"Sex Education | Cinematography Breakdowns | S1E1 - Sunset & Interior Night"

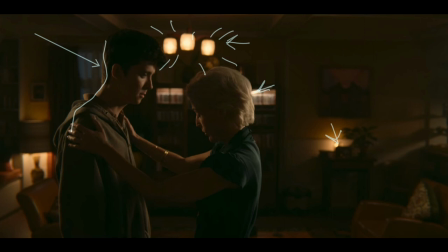28:48 that's catching them both like this down their backs and that light then is proceeding to illuminate their faces like so so there's another light coming in from up here which is that
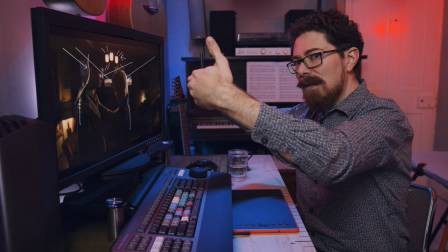29:07 one just catching the back of her head catching the back of Otis's head and that allows you to kind of cross
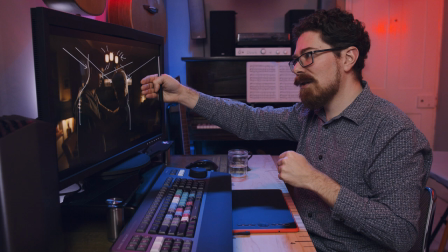29:13 key them so you're lighting from one side for the one person catches a little bit edges this person and then reverse you're
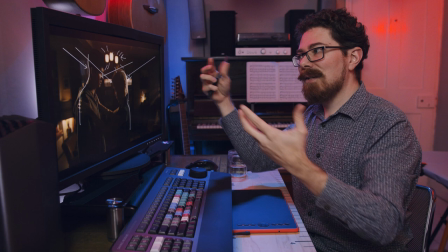29:21 doing the same thing and that way you create the illusion that it's all coming from this source but actually it's not.
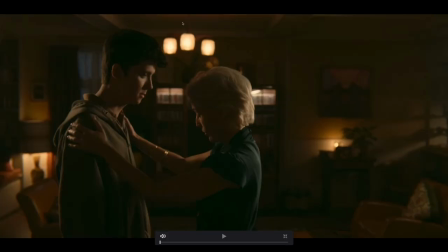29:28 The only other way to achieve something like this would be to have maybe like a pancake up here. If you were doing that the light would be just out of frame skirted off so that it's not going to kick all over the room
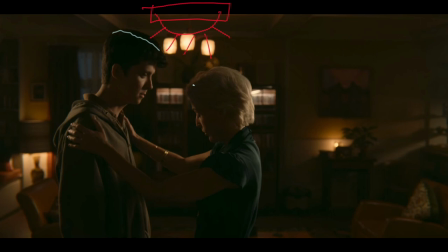29:43 and then that would do something like this but it would probably go a lot more toppy so you'd end up with light all over the tops of their heads more so than there is at the moment. Here there's a little bit of directionality to it and it is catching their faces much more than their head
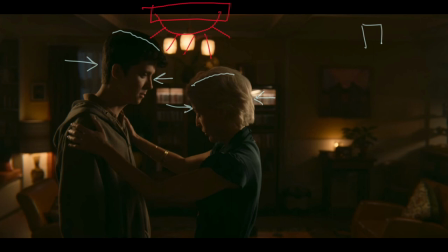30:01 obviously with the exception of the backs of their heads just there. So I reckon that's how they're doing it. Source off here like that coming that way. Another one off here like that coming this way. One for him, one for her, and then we've got all the cool stuff in the background still happening.
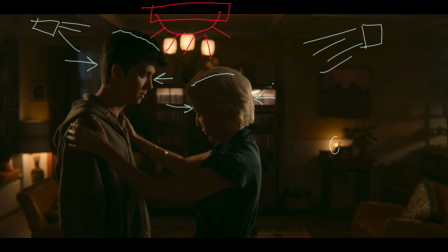30:20 Practical sources, all the rest of it to give it pattern and colour. The bookshelf actually is curious because I reckon that they've just stuck a couple of little LED lights into this just here so that it lights up so it's not just black behind them. And if you look at all of the rest of the bookshelves, they're not actually illuminated.
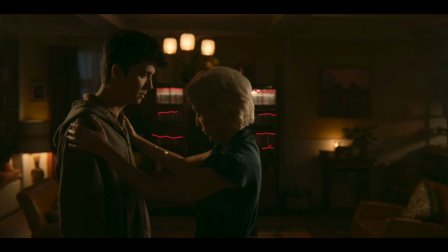30:40 And I feel like if you a bookshelf that had lights in it would be on all of them so here either they've killed some of them or they've put some lights in there specifically and we do get this really hot highlight just here so i think that maybe that's one of the lights that we're seeing so that just adds interest
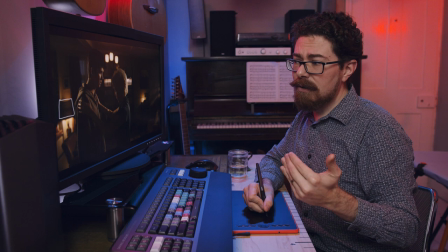30:58 something else i'm going to call out we've got a lamp just here and there's a couple of things you can notice about this one it is playing on the scene so we've got all of this
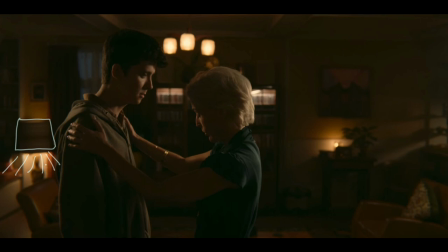31:07 light coming down like this illuminating the area underneath the lamp on the wall even playing on the floor a bit down here I feel so that's cool it's actually doing something but above the lamp it is not nearly as bright
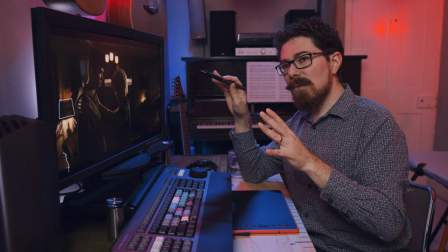31:20 as the bottom and this is something that I have actually done a
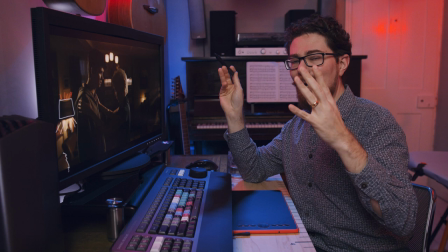31:25 lot on shoots because when you have a lamp it wants to fling light up into the ceiling and that's going to create light just going everywhere.
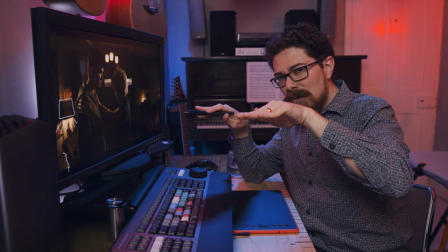31:34 People seem to like taking the level down on top, either completely cutting it with a bit of black wrap or something,
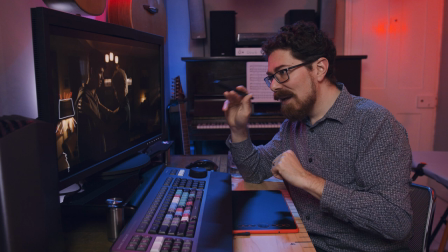31:42 or putting some kind of diffusion over it to take it down a little bit so it's not playing as much.
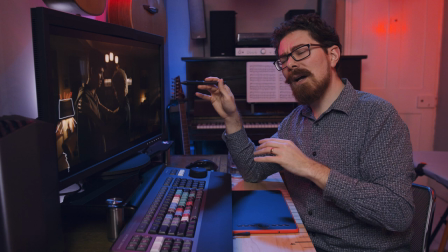31:49 And that's what they've done here, I think. Unless that's a natural feature of this lamp, and maybe it is, but I think they do it a couple of other times as well, so I'm sure that they're actually considering this.
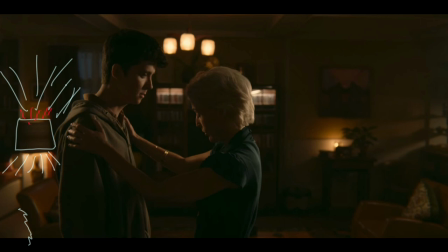31:58 They're cutting the top so that light doesn't just fly all over the room here and light up the curtains and light up the wall and create a distracting hotspot.
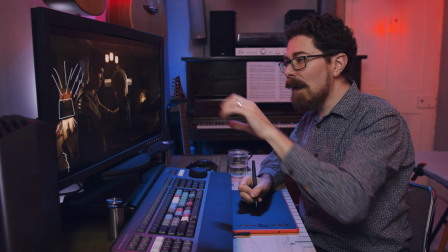32:07 It's okay down at this level because it's not kind of taking away from what they're doing but they do definitely want
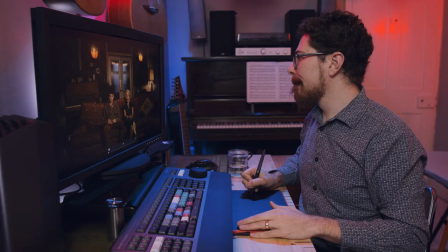32:14 to control it and as we move through you can see a similar thing happening again just here.
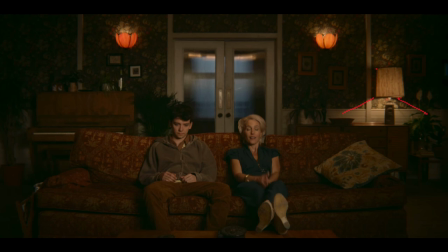32:21 So in this one we've got this area, draw that in red, and then this area just here. There's a huge difference between this and this. They've just capped that off, they've allowed it to play just here but they're definitely taking it down on the walls.
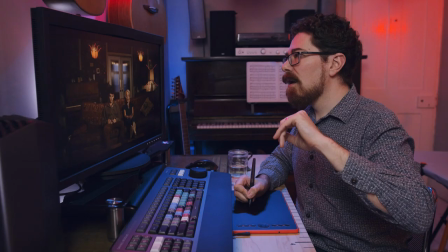32:40 These also feel like they're not casting out quite as much light as they would do so they probably
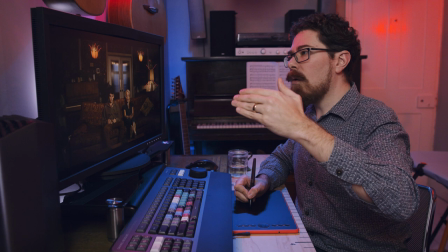32:45 either put a bit of diff over them or they put in bulbs that lower in level.
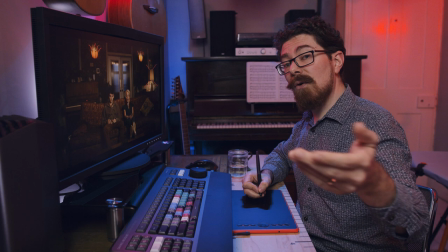32:51 Now this is a fairly flat scene and we've got that center frame again, everything is really centralized like the shot in the classroom we were looking at before.
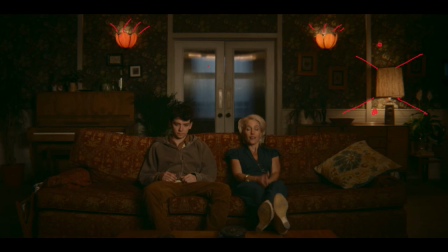33:00 We can see there's a little bit of cheating going on here. I wonder if anyone can spot this. So because these doors are reflective, where are they hiding the lights?
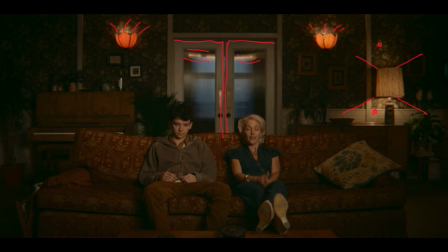33:13 And the answer is they're not really. You can kind of see them. I think that these are the light fixtures that they are using to light the space. but they aren't the only light fixtures. I think that this that we can see here is what is giving the general level to the whole room.
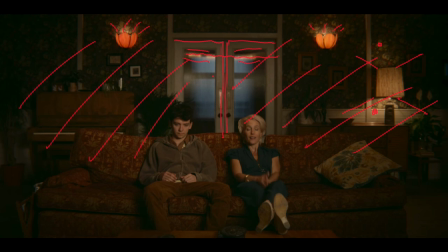33:30 I mean it's pretty down but I think that all of this is coming from these and then we have another reflection which is kind of hard to see just here and just here and I feel like that is a big soft source slightly off to this side
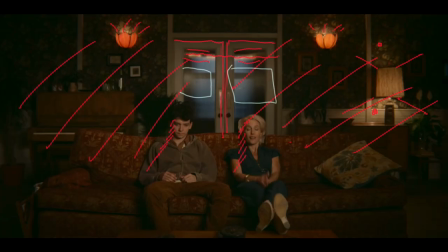33:49 because we do still have a little bit of down on both of them down this side a tiny bit like that so i reckon that we've got something big over this side
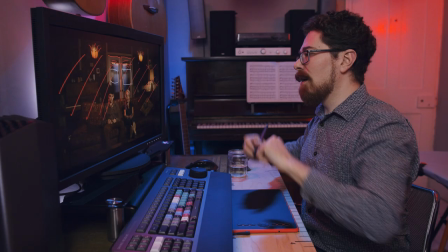34:01 not entirely you know side lighting them but something huge here
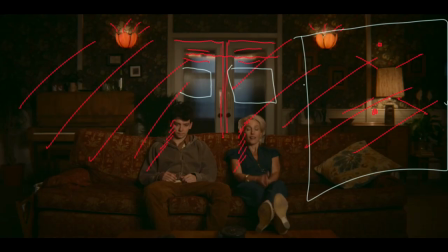34:06 all the way up just kicking down onto them creating a lot of the general light, but I think that we've also got quite a lot coming in with these ones as well.
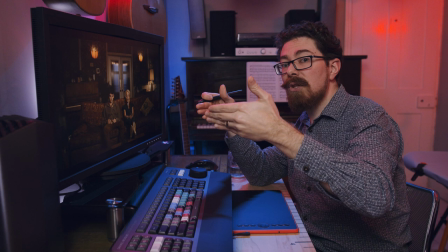34:20 So what is the cheat? Well, the cheat is that they have pushed the doors slightly.
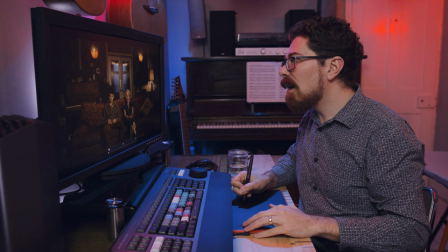34:25 They've just opened them a crack. So they take the reflections away from the center and just make it a little bit less obvious. You can see a tiny sliver of light in the center just there. And you can kind of tell if you look at the top just there as well, these doors are angled.
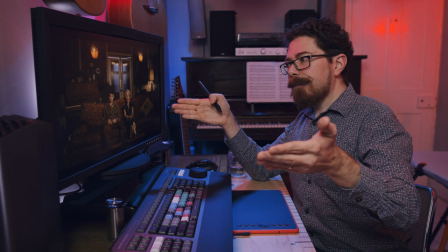34:43 They don't want to go all the way and open them, because that changes the look of it all,
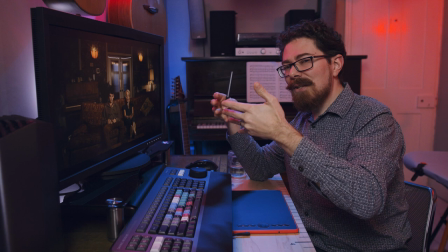34:47 and there's something behind that's just bleaching out to blue as well, so they probably don't want to create more problems for themselves making a deeper scene.
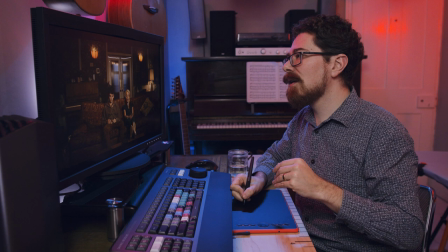34:54 But there's definitely something happening here, so they've just opened it a crack. It takes the reflections to a different angle, makes them a little bit less obvious, but I'm definitely calling that we are seeing some of the lights in those reflections, and they're playing on everything in the back just here.
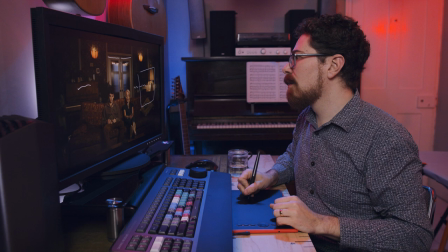35:09 And then we've got that one big soft source just kicking onto them. Still got downside. This side is still really dark. Everything down here is super dark.
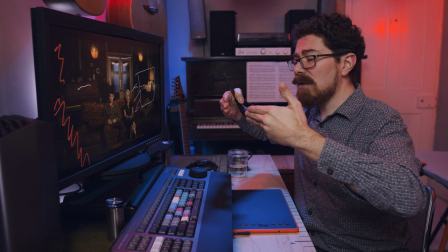35:20 But yeah, kind of cool. Interesting way of approaching it and just a nice little hack for you to be able to throw in if you do have problems with reflections.
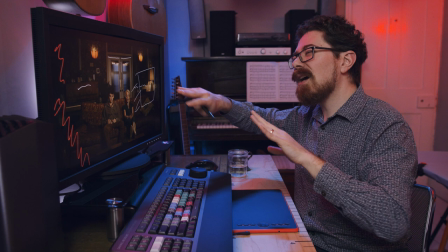35:27 Just move the thing a little bit, change the angle a little bit and you can make it a little bit less obvious.
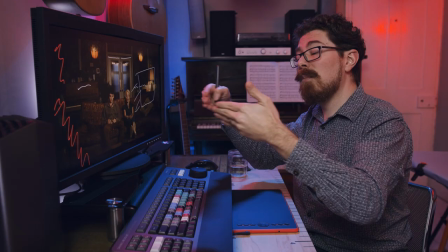35:33 I'm still calling that we can see it, but it probably was a lot more obvious when it wasn't pushed a little bit.
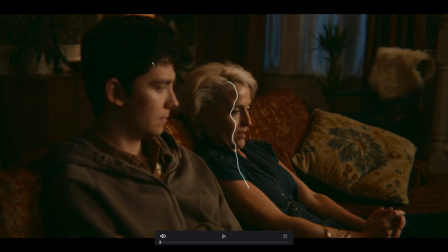35:42 This all stays consistent. We've got lovely light on them both just here, kind of coming all the way down like that. So this side of their face is nice and lit, very soft, very flattering all the way down them.
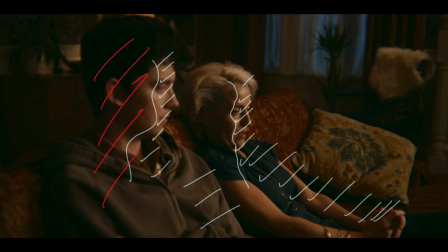35:58 No differences here. It's not like before where we had different levels of sunlight and then dark on this side. I don't think you'd had to change what you were doing an awful lot between these two setups.
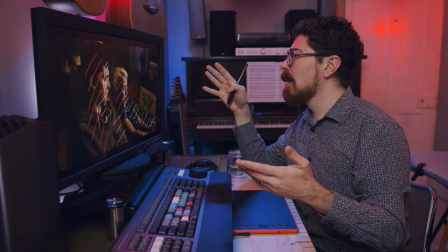36:10 I reckon that they could have probably even done this with coverage if they needed to and it wouldn't have really mattered.
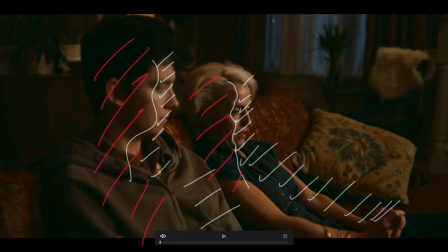36:16 In the back we've got a blue light coming in just with those net curtains that we called out before everything's feeling very sort of classic nighttime vibe outside a
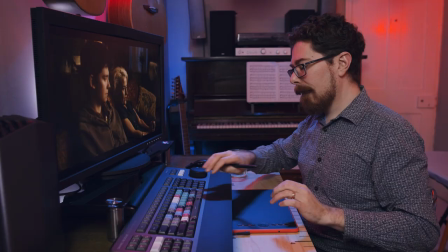36:33 bit of a cliche but have it go blue makes it feel like nighttime and
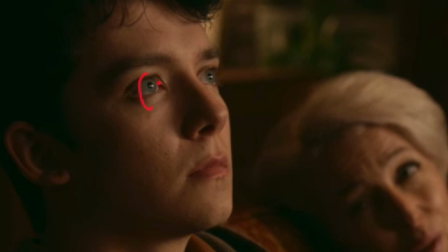36:39 here we can actually see yeah get into his eye a bit there you can tell where those lights are coming from so there's one bright source just there in the center of his eye and that's got to be the key just beaming straight in and that's off up this way,
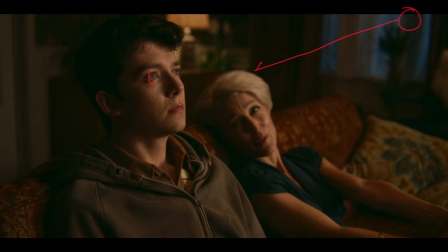36:57 coming straight down to them like this.